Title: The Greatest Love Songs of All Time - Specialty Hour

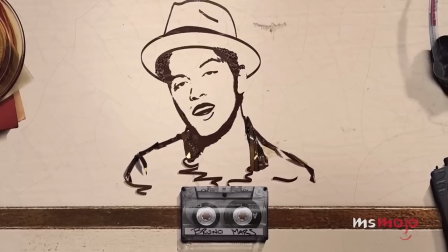Did we forget one of your favourite music videos? Number 20.
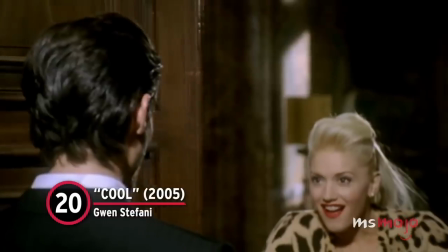Cool, Gwen Stefani. In this underrated music video from Gwen Stefani's solo career,
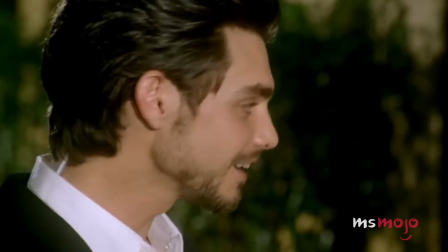the singer finds herself at a European villa as her old flame and his current partner come to visit.
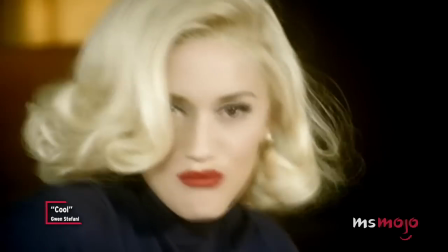It's hard to remember how it felt before.
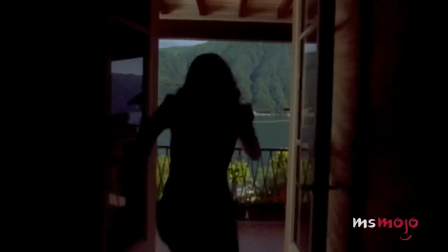During the meetup, she remembers all of the great times they shared together from their past.
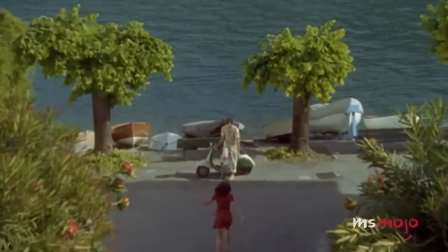The stylish visuals give the piece the feel of a vintage romantic drama with their appealing imagery.
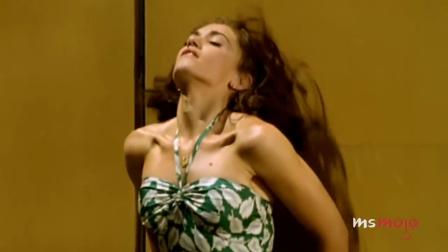Memories seem like so long ago. Time always kills the pain.
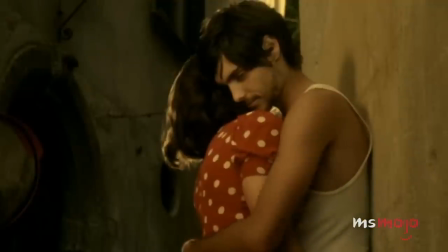Beautiful flashbacks allow us to see their previous love affair, watching the pair as they frolic through the streets in romantic interludes.
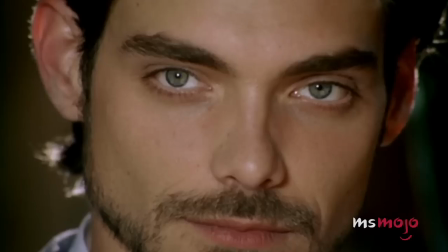Both the song and the video received the proper treatment in a striking and compelling look at a prior relationship.
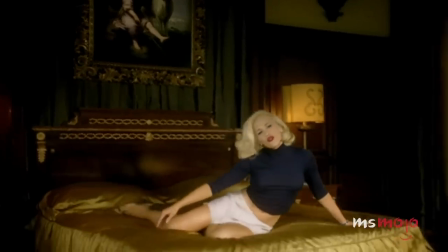I know it could
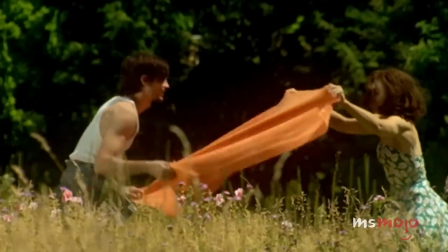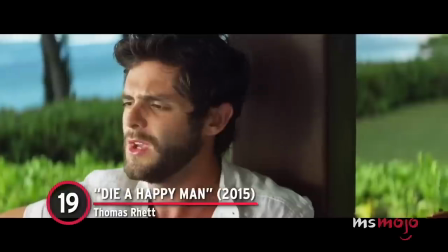Number 19. Die a Happy Man. Thomas Rhett. This tune is all about how the love of his life is all Rhett needs to be happy.
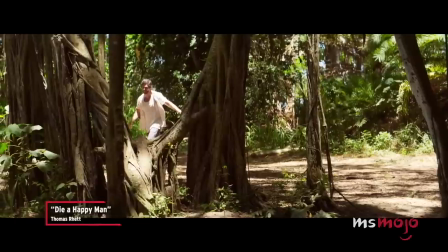That all I need in this life is your crazy love.
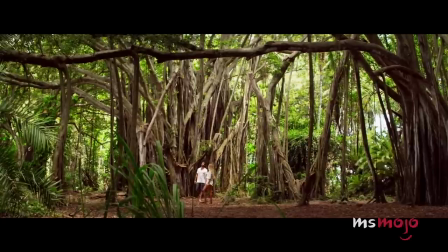Its accompanying music video proves he means every word he sings, bringing the emotion in the lyrics to life visually.
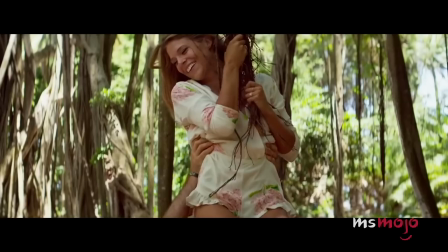The country star and his wife, Lauren Akins, can be seen dancing, enjoying the woods and beach, and simply having a good time.
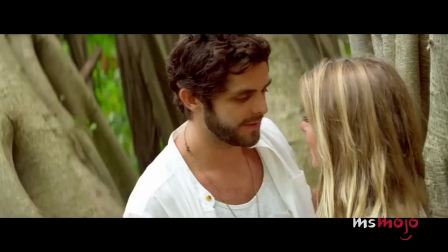I don't need no vacation, no fancy destination.
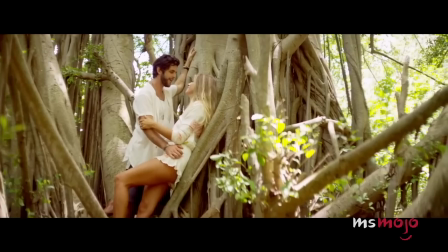None of their activities are particularly over the top, but the magic of the clip lies in its simplicity.
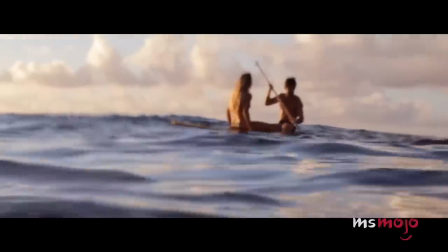It's their bond that makes each moment special, and we can feel the love between the duo with every look they share.
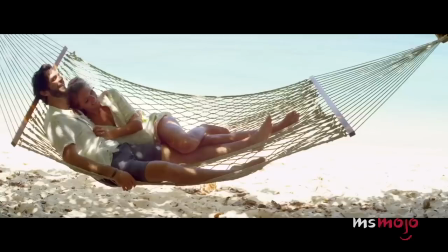Enhancing the song by adding real-life romance, this video is nothing short of heartwarming.
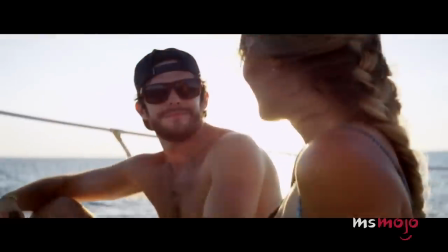Baby, I could die a happy man.
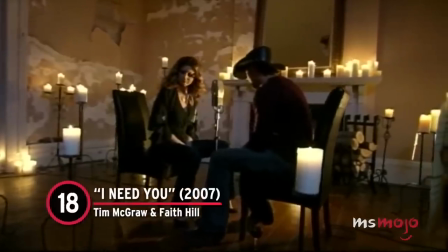Number 18. I Need You. Tim McGraw and Faith Hill.
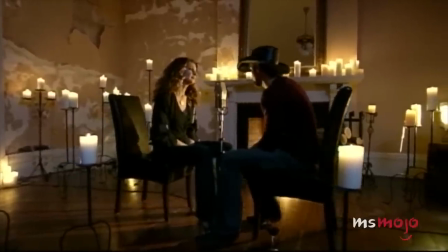Tim McGraw and Faith Hill are among the biggest superstar couples in modern country music.
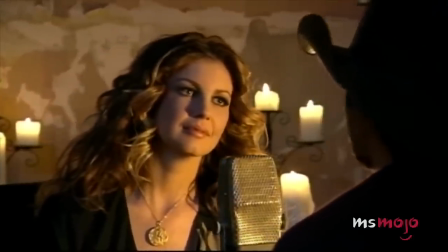This particular video captures their love through an intimate rendition of their duet, I Need You.
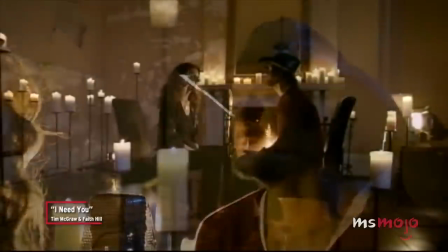So I need you, like a needle needs a vein.
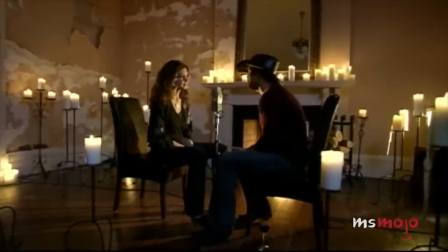Utilizing mood lighting, the minimal stage is set for a romantic evening that only these two can deliver.
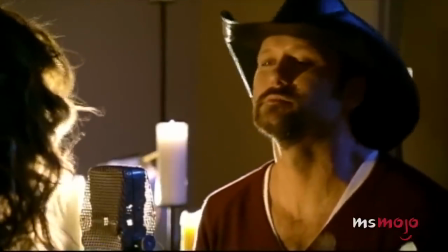Their emotive expressions make this acoustic version come alive, with help from a simple and complimentary backdrop.
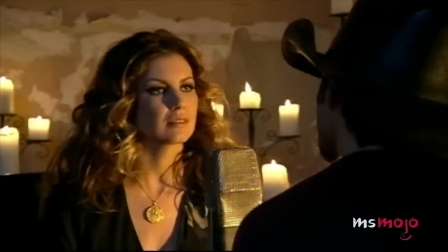Wanna wrap the moon around us, lay beside your skin, old skin.
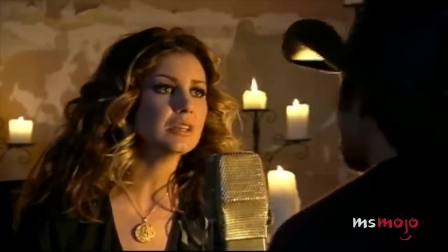Delivering passionate performances, both musicians excel at drawing in the audience with their perfect chemistry.
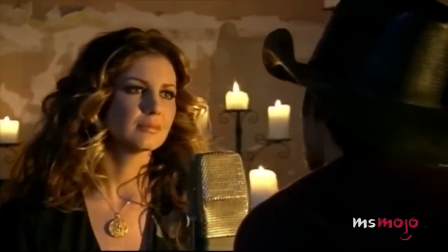It goes to show that you don't need to try too hard to convey the palpable feelings between two people.
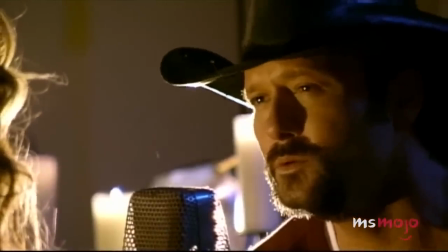Ooh, I need you.
Number 17.
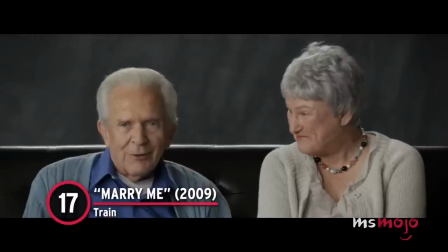Marry Me. Train.
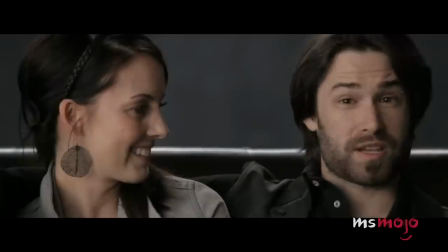The video for Marry Me begins with a group of couples talking about their own relationships, effectively setting the stage for a tale about finding a soulmate.
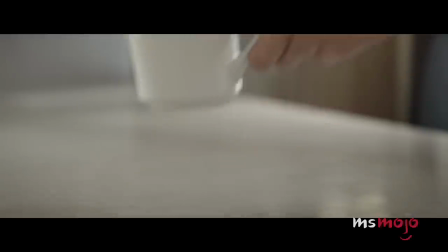Forever can never be long enough for me.
It then follows a waitress who falls for one of her customers, singer Pat Monahan.
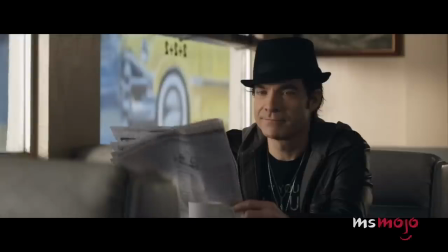Their silent meet-cute is downright swoon-worthy.
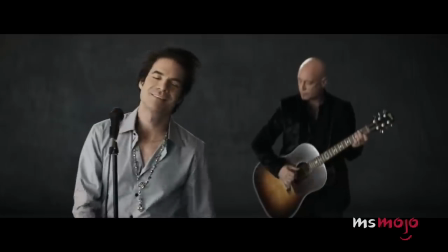Together can never be close enough for me to feel like I am close enough to you.
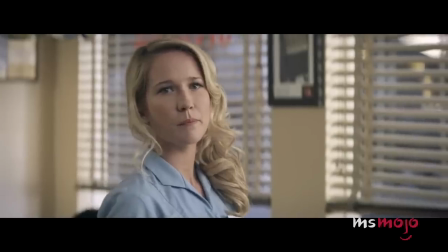But he takes off and she sinks into his booth after realizing she might never get a chance to see him again.
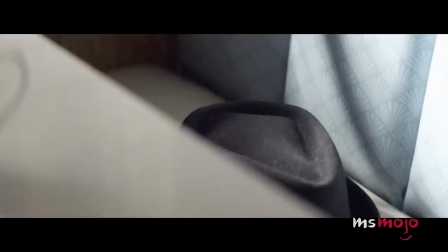The touching narrative tugs at the heartstrings, using classic rom-com tropes.
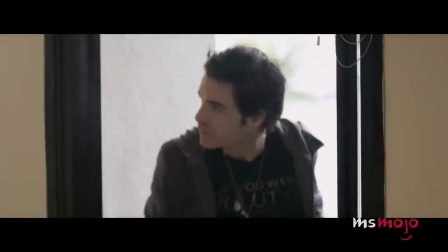With fate bringing them back together, the man returns for his hat and the two reconnect in an effective reunion.
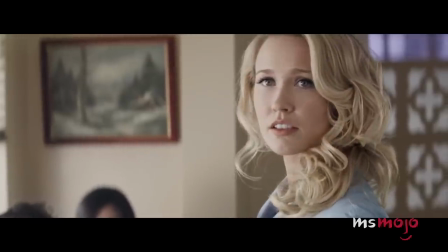Mm-hmm. Marry me.
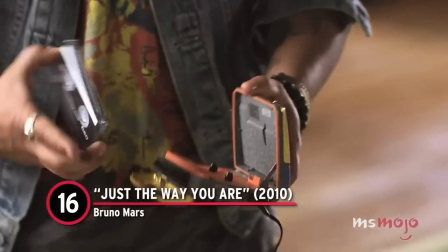Mm-hmm.
Number 16. Just the Way You Are. Bruno Mars. Bruno Mars could easily carry any video with just his performance,
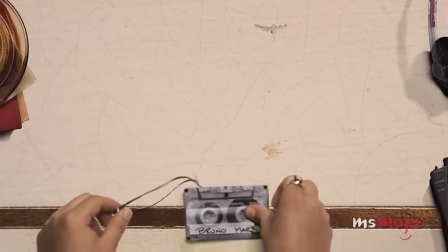but this clip for Just the Way You Are offers up an inventive take on typical visual presentations.
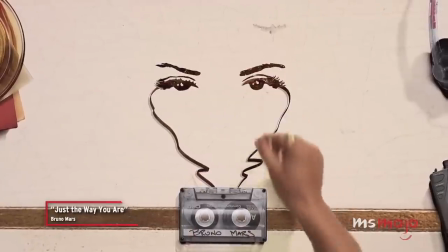Her eyes make the stars look like they're not shining.